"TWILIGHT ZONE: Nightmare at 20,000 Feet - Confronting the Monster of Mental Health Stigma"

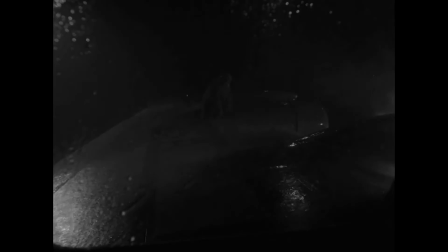This creature ambles around on the wing with all the menace of a dad putting on the morning coffee in his kitchen.
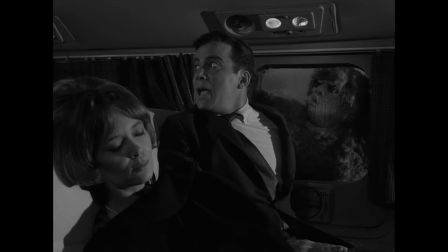It's uncertain whether Donner intended for these monster moments to play as comedy or if he simply battled time and budget constraints as a first-time Twilight Zone director.
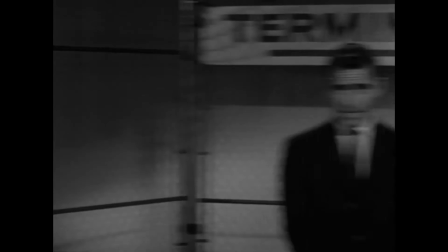He went on to direct six more episodes, so Rod Serling, at least, was pleased.
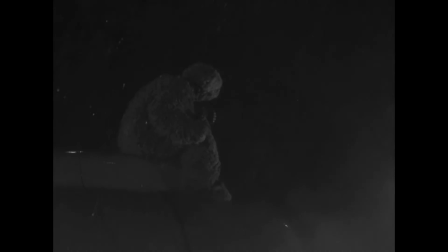Regardless of intent, the humor surrounding the gremlin doesn't deflate the tension, it enhances it.
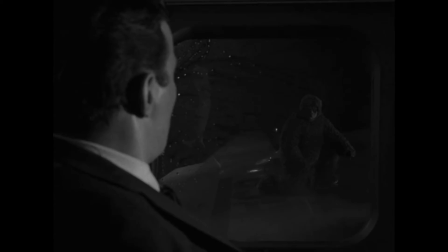The campy theatrics of the creature's appearance make the situation come off as some kind of bad cosmic joke,
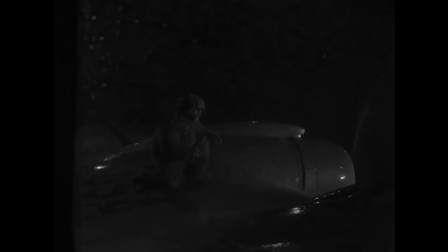a full-on existential prank show that has cast Wilson as its unwitting star.
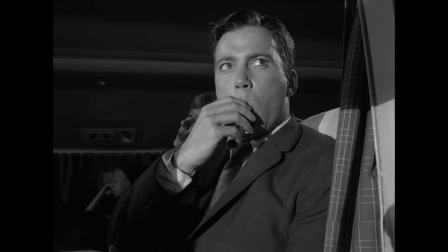The utter ridiculousness of the visuals make these monster sightings all the more unbelievable,
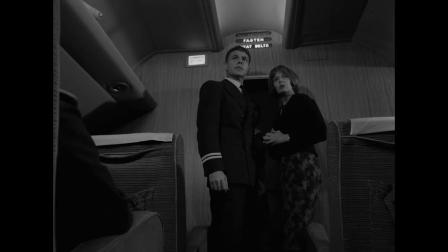rendering Wilson that much more unwilling to believe himself and unable to convince passengers of what he's witnessed.
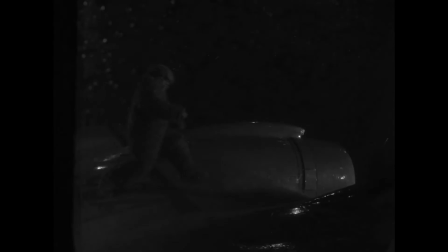It's almost like the universe is gaslighting him and does so with a cruel and twisted sense of humor.
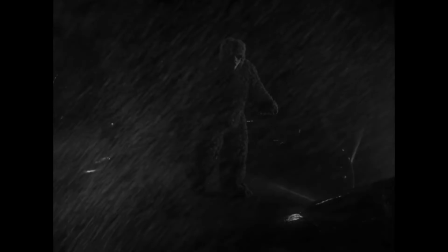That we the viewers snicker along with this sadistic universe makes us the gaslighters too,
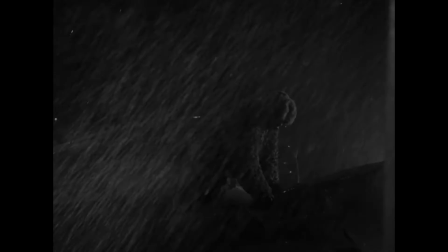complicit in building Wilson's invisible prison of mental health stigma.
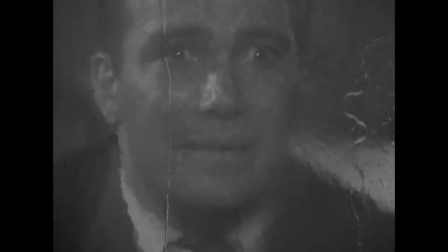The monster might be funny, but the distress it inspires, is no laughing matter.
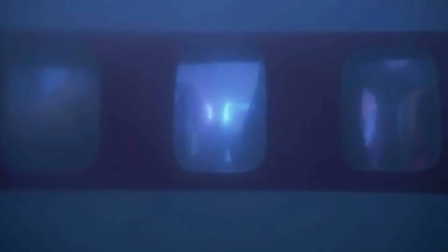The screenplay Matheson wrote for the 1983 movie, hews closer to the simplicity of his original short story.
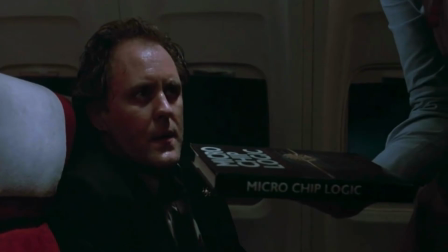Gone are the spouse and the developed backstory of the protagonist, called John Valentine in this version.
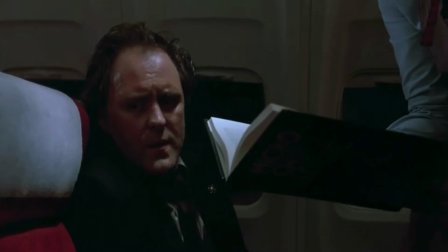All we learn about Valentine here is that he's a computer engineer of some repute,
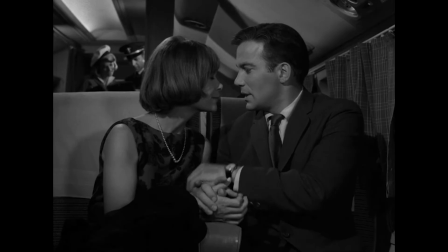whereas Whereas the 63 version centered on Wilson's shortcomings as a family man,
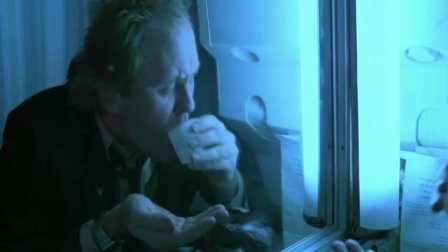the 83 version emphasizes Valentine's intellect as the source of his distress.
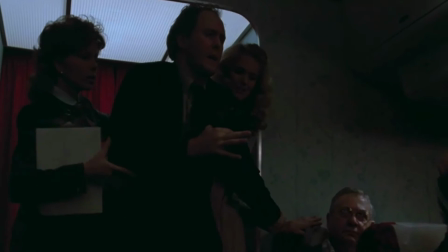After all, he stokes his death anxieties with current events and sobering statistics.
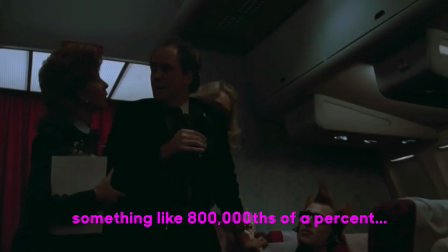Actually, the chances of drowning in the bathroom bath tops are something like 800 thousandths of a percent.
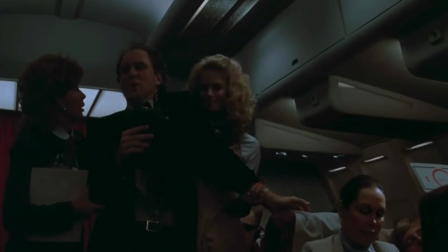The movie paints this nervous tech head as simply too brainy for his own good.
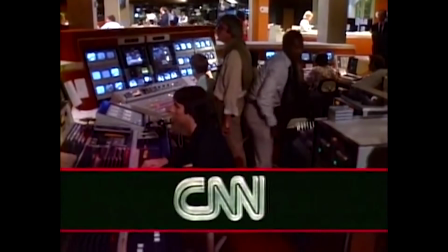The early 1980s saw the rise of cable television and the 24-hour news cycle with the launch of CNN in 1980.
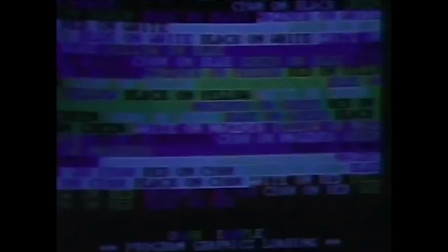With the debut of Apple II in 1977 and the IBM PC in 1981, the digital revolution was well on its way.
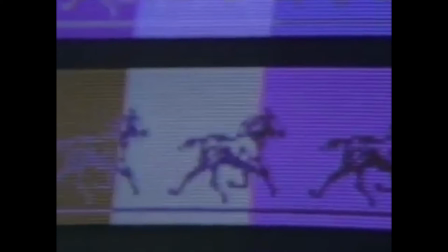Society at large began to grapple with information overload that would only mutate into today's proliferation of social media fatigue,
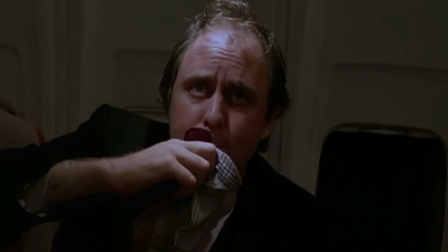doomscrolling, and fake news. This adaptation seems focused less on the mind of the individual and more on broader forces
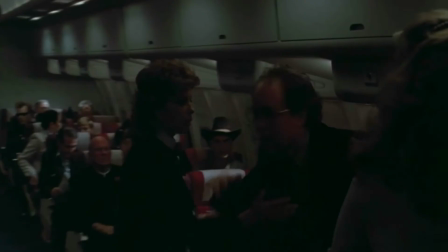like the rise of the information age or the breakdown of group dynamics in the face of crisis.
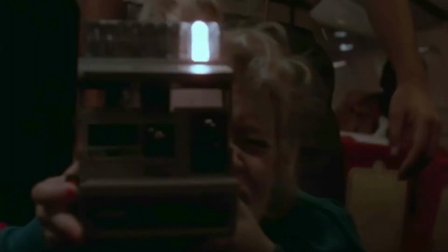In response to Valentine's mental distress, the plane's crew and passengers are unhelpful, bratty, and downright hostile.
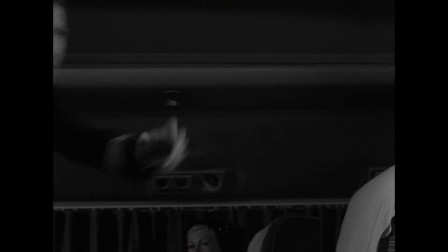You big silly! You used to be a normal person!
In stark contrast to Shatner's Wilson, Lithgow's Valentine doesn't bother with self-restraint.
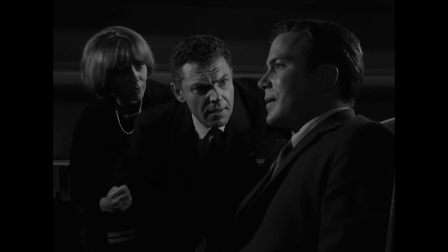The everyone-is-trying ethos that turned the 1963 version into a pressure cooker has now been replaced with all-out chaos.
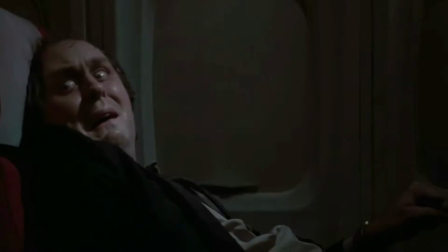Miller favors aesthetics over story to make us feel the horror, and that experiential approach certainly makes these events more immersive.
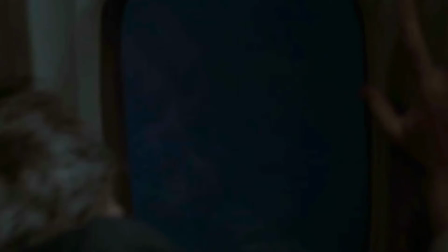But immediate thrills can come at the expense of lasting resonance.
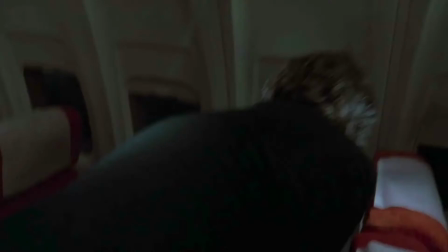Miller presents a cold and glib worldview where even our hero's triumph feels empty.
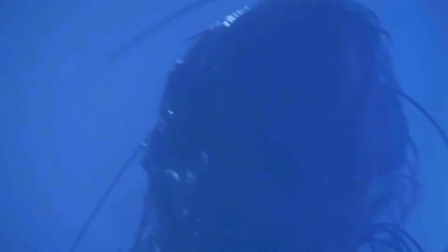Valentine confronts the monster, but doesn't necessarily defeat it.
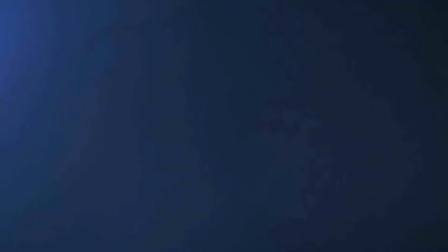The monster gives a devious finger wag and then flies away of its own volition.
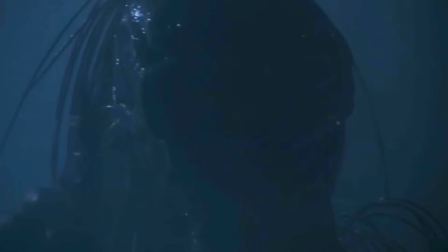Did Valentine somehow scare it off?
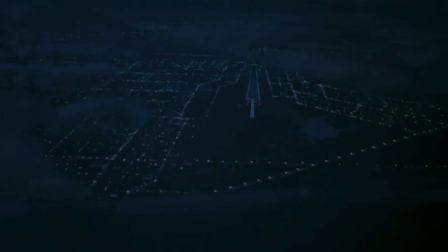Or was this finger wag an indication that this attack went exactly as planned, perhaps as the first phase of a larger scale assault?
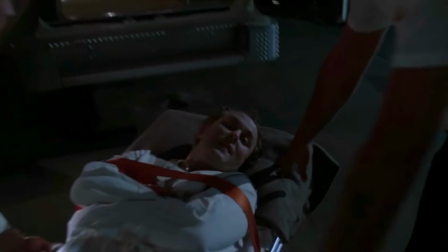Did Valentine play a role at all in vanquishing his monster, whether it was imagined or real?
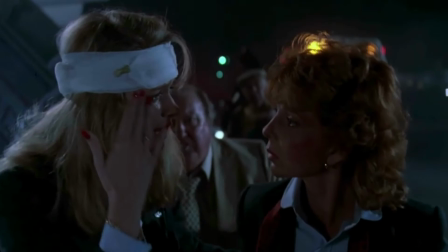It's difficult to say. All we're left with is Miller's vision of a cold society that cares or understands little about the mental health of others.